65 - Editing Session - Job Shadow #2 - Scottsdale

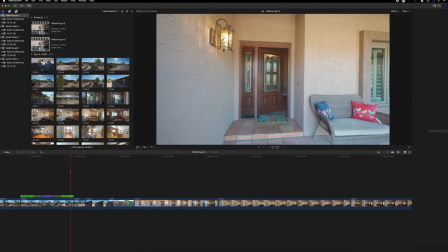[24:48]
Yeah, that definitely is way too fast on the clips. Well, we'll fine tune it once we get back to it.
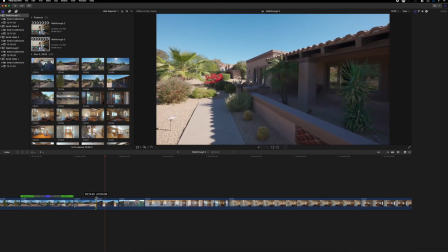[24:55]
Yeah, these clips were just way too short. 2.5, 3 seconds is a good clip length.
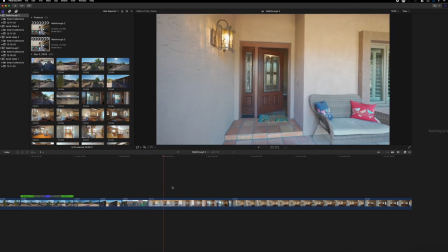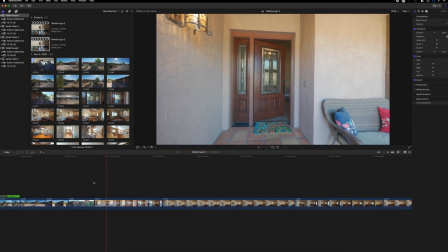[25:14]
Now these straight on shots are ones that we'll do like a zoom in.
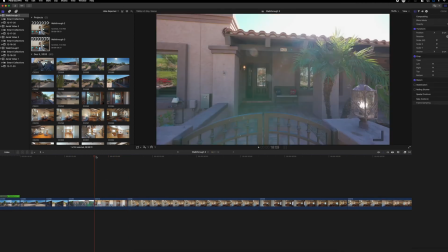[25:22]
Like a zoom in shot, so like coming from outside to inside, we'll do a zoom in transition.
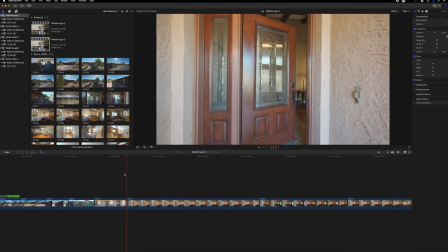[25:30]
And all right, and then right when we get inside the house,
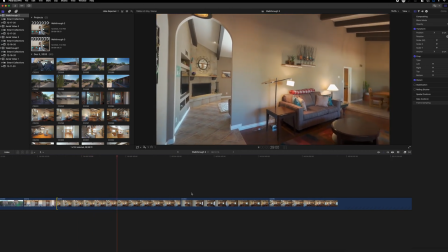[25:37]
this is kind of boring. I actually like.
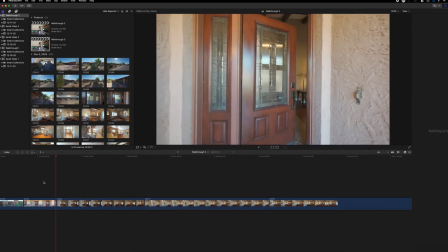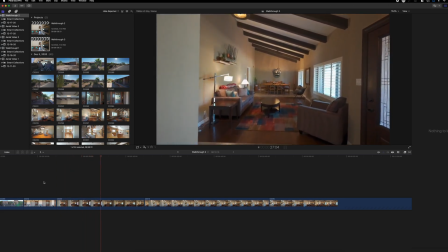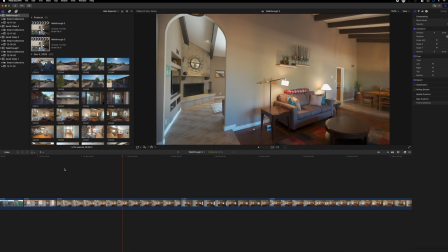[25:50]
Let me see. Well, I feel like we need a little bit of what it looks like right
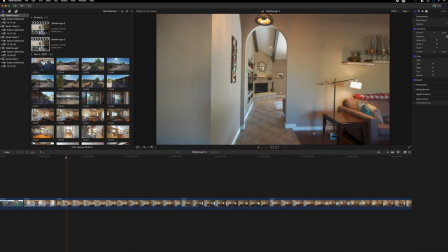[25:58]
when you first walk in before I transition to something like that.
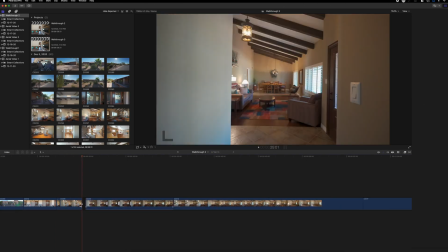[26:09]
This shot is very boring though, so I may end up eliminating it.
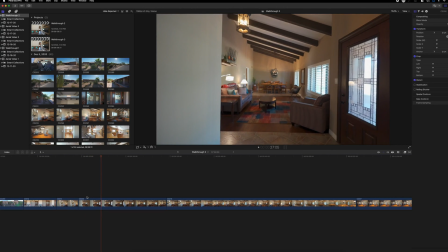[26:19]
I like this shot starting right here.
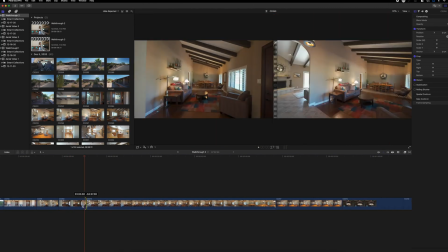[26:25]
All right, that's good. It's just a good composition.
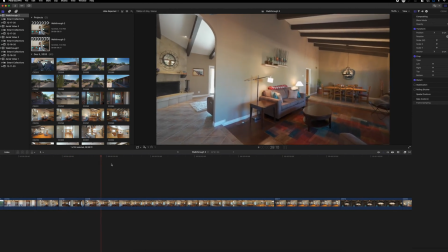[26:30]
You can see all those beams. Looks nice. This one's kind of awkward.
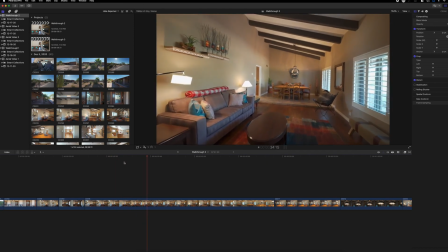The way I was moving was a little bit awkward. Let me see how it looks next to this.
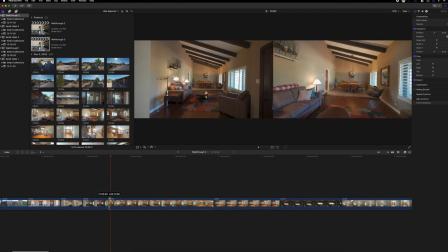[26:49]
I guess we can go further in because we already got that perspective, the wider.
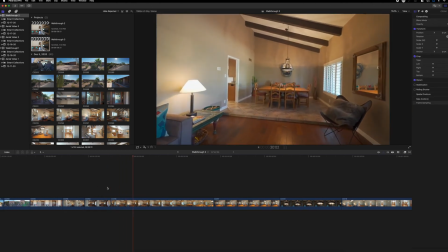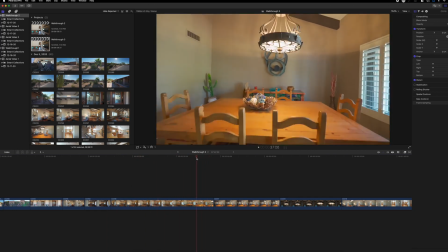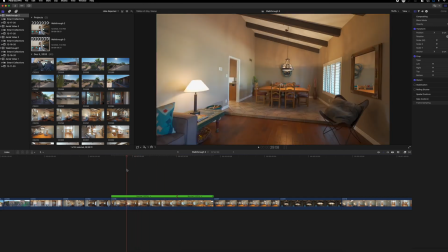[27:03]
What happens if we blade speed right here?
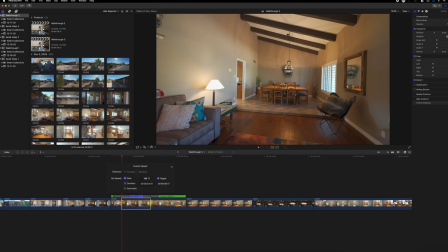[27:08]
I know some of y'all are thinking, relax on the blade speeds already.
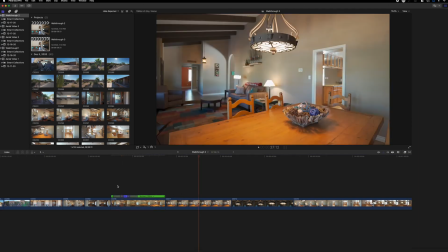[27:13]
Goodness gracious. Hey man, it's just the style we like.
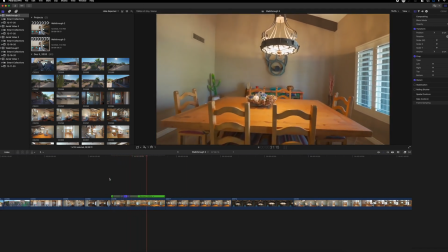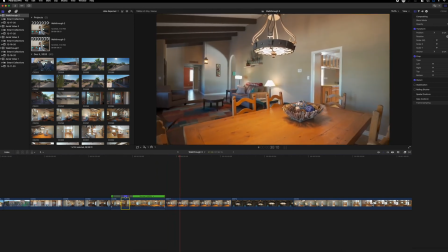[27:25]
Still too slow. $1,200.
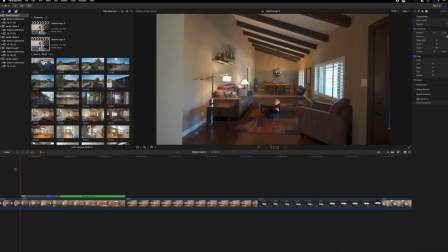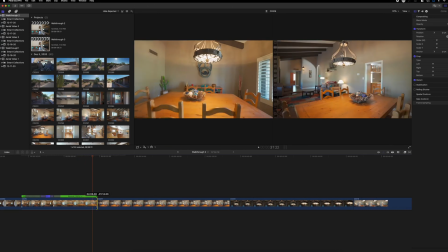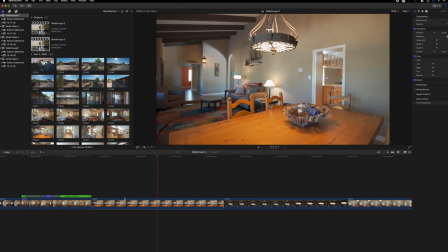Do we even like this clip?
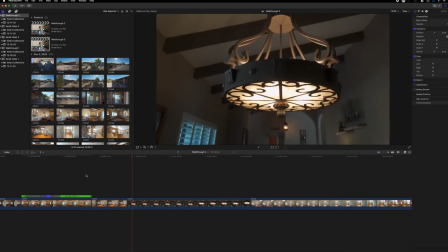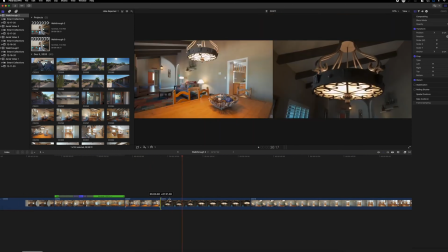[28:04]
All right, I was like swinging here.
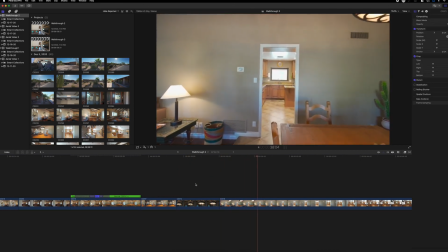[28:11]
All right, that one's not bad. Potential. All right, let's see.
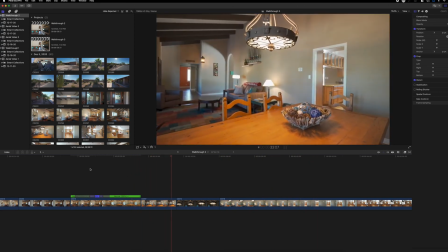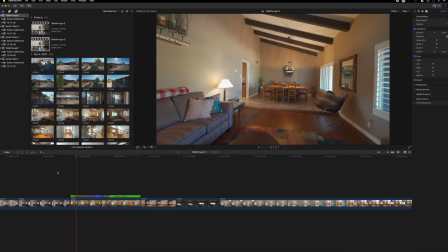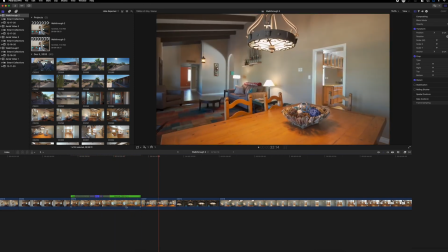[28:29]
That blight. Actually, I don't even like this shot. Let's get rid of it.
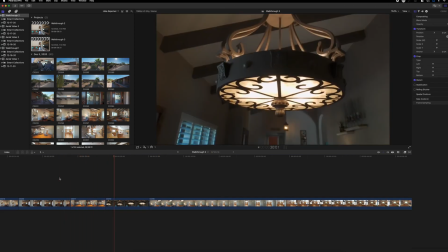[28:35]
It's just too awkward of my movements. I do like how we come over here. We can still see that area. We get a feel for it. We might need to make this one a little longer since we eliminated that one. So we can just, experience the shot a little bit. That fixture.
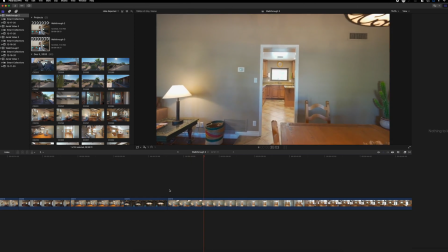[28:54]
All right, I liking that better.